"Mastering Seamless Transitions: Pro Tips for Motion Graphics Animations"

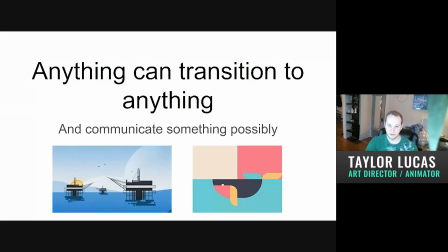[0:16]
Welcome to a transitions presentation.
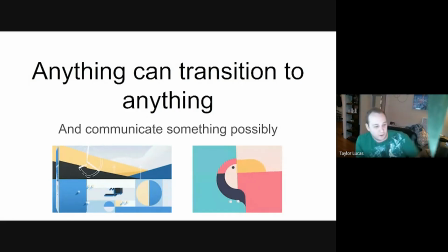[0:20]
I just wanted to kind of explain how I go about thinking of transitions.
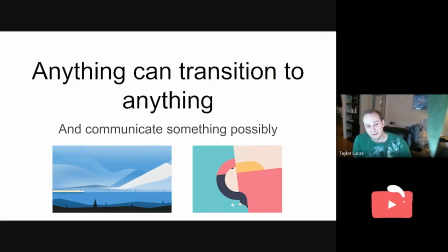[0:28]
In the motion graphics world, I kind of look at it as anything can transition to anything and possibly communicate something.
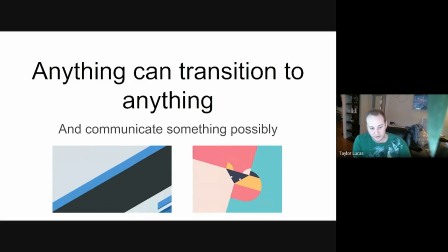[0:38]
Because that's kind of one of the fun parts about animation to me is we're not tied to like the
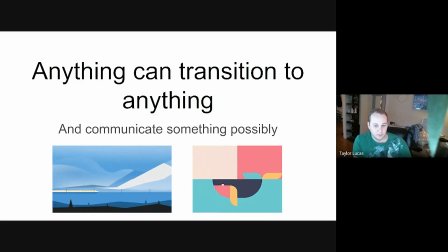[0:44]
limitations of the real world, whereas video you kind of are.
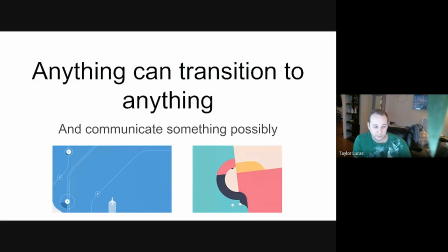[0:49]
So every element on screen can kind of be strategically placed with transitions in mind,
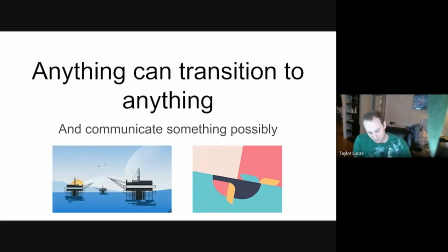[0:55]
and especially with motion graphics,
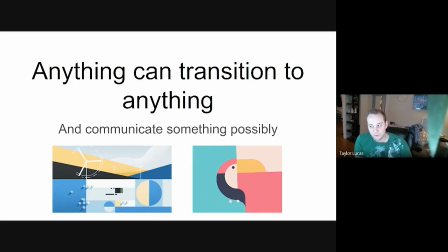[0:58]
like simple shapes can morph and stretch into kind of whatever you want them to or need them to.
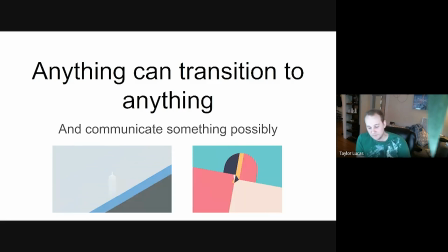[1:06]
So um,
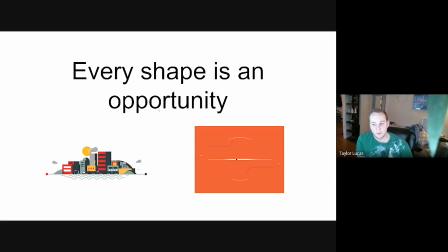[1:13]
I kind of see like every shape as an opportunity to where unrelated objects can become related,
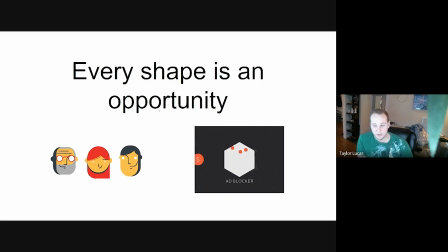[1:22]
or related objects can become related, all can continue to be related.
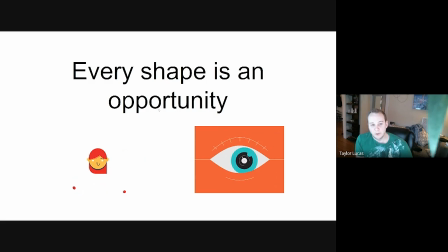[1:29]
Um, and so one of those strategies I kind of put in
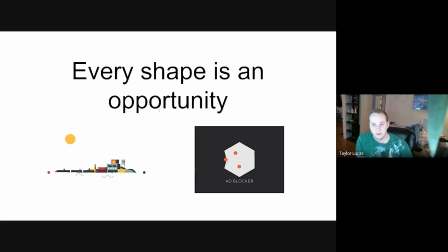[1:33]
place when I'm trying to think of a transition between two
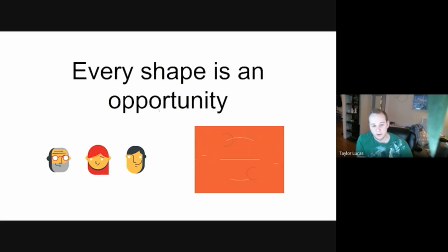[1:38]
scenes is just kind of take in all the shape elements on screen
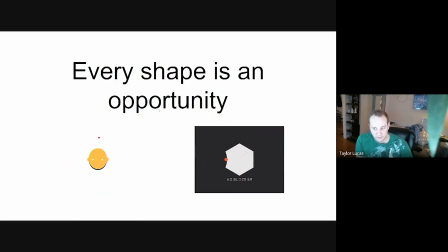[1:43]
as just out of context and see what can be done,
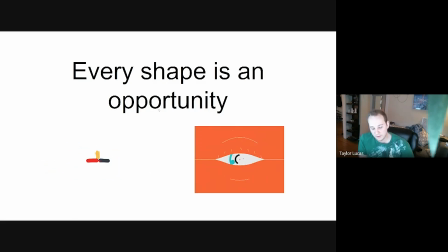[1:48]
like circles to circles, squares to squares. What's in this scene that could potentially transform into something from the next scene?
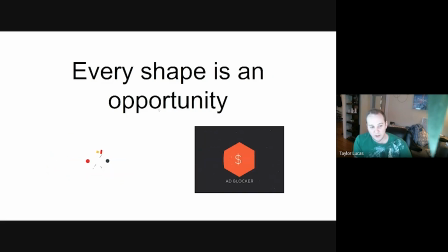[1:58]
And then I like to draw out my transitions in the beats.
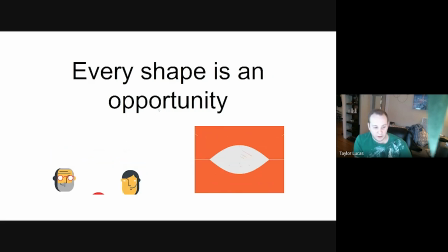[2:04]
And for me, not transitioning is kind of like a last resort.
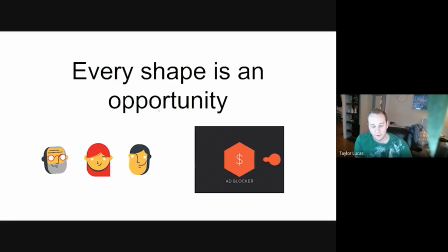[2:11]
I really try and have some fun with all of the transitions in these motion graphics videos.
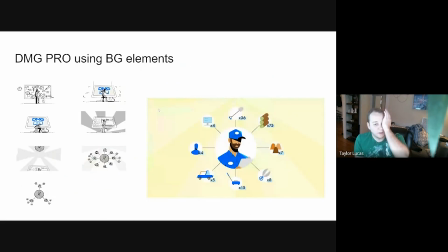[2:20]
So with DMG, I'm gonna go ahead and just go through a bunch of the transitions from that video and how I kind of thought about how I thought about them.
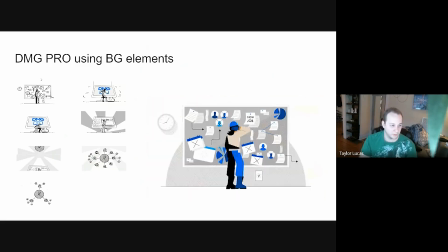[2:35]
So for this first one, there's a decent amount going on. I have the boards over here going like this order,
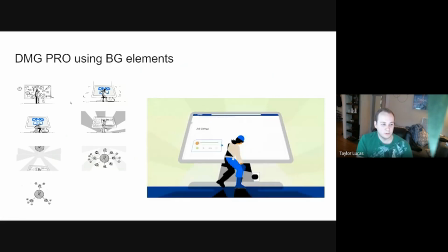[2:43]
but we needed to transition from like the old job board to the new dynamic system.
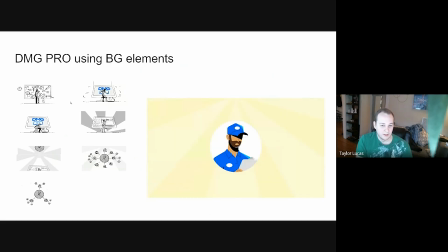[2:52]
So for that, I figured, why not just like smash the old job board with the new dynamic
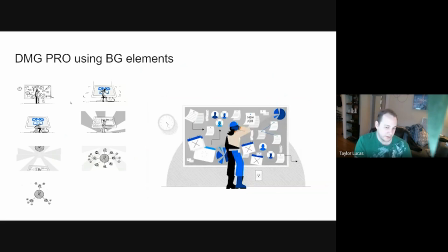[3:01]
uh, monitor, like software. And since it was software, I thought it'd be nice to put it on a monitor.
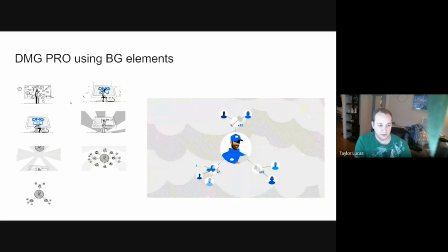[3:08]
And then also, in addition to that, like another tertiary detail was this character was an electrician. So I was like, well, it's a monitor,
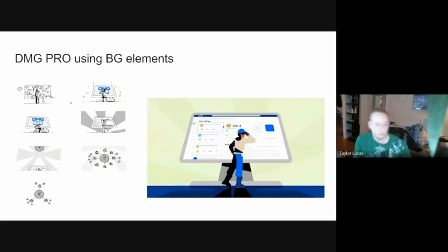[3:17]
so why not kind of have fun with that and have her plug in the monitor to like start this like the new story.
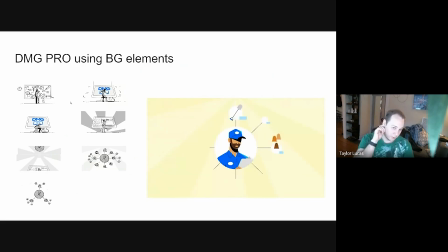[3:25]
Um, and then we needed to go to this part where we kind of explain what DMG does.
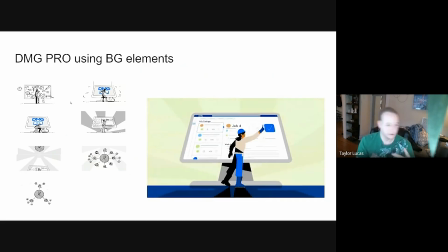[3:32]
They're like, we take a look at every part of your company, no matter what you do, if it's like landscaping, or they wanted to get landscaping and snow plowing, because I guess those are some of the two big things that they uh,
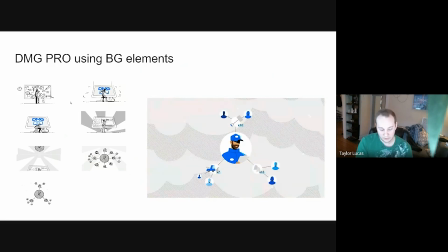[3:50]
get jobs for. So I kind of took a look at every element on screen and I was like, so I have this like striped thing behind the DMG thing when it glows.
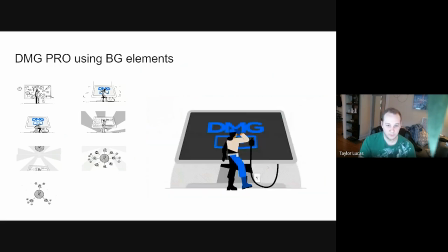[4:01]
I can use that as a transitionary element, because if you put it up at the top of the screen, it kind of looks like sun rays.
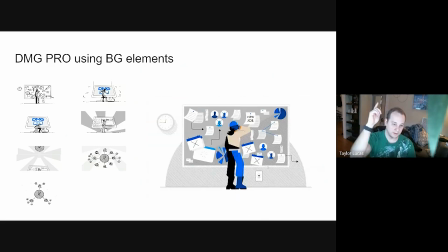[4:09]
So I would do that to then set up the fact that we would have this like
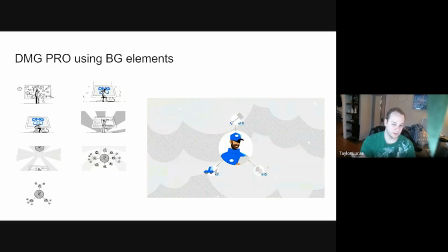[4:14]
landscaping job that morphs into like a snow plowing job.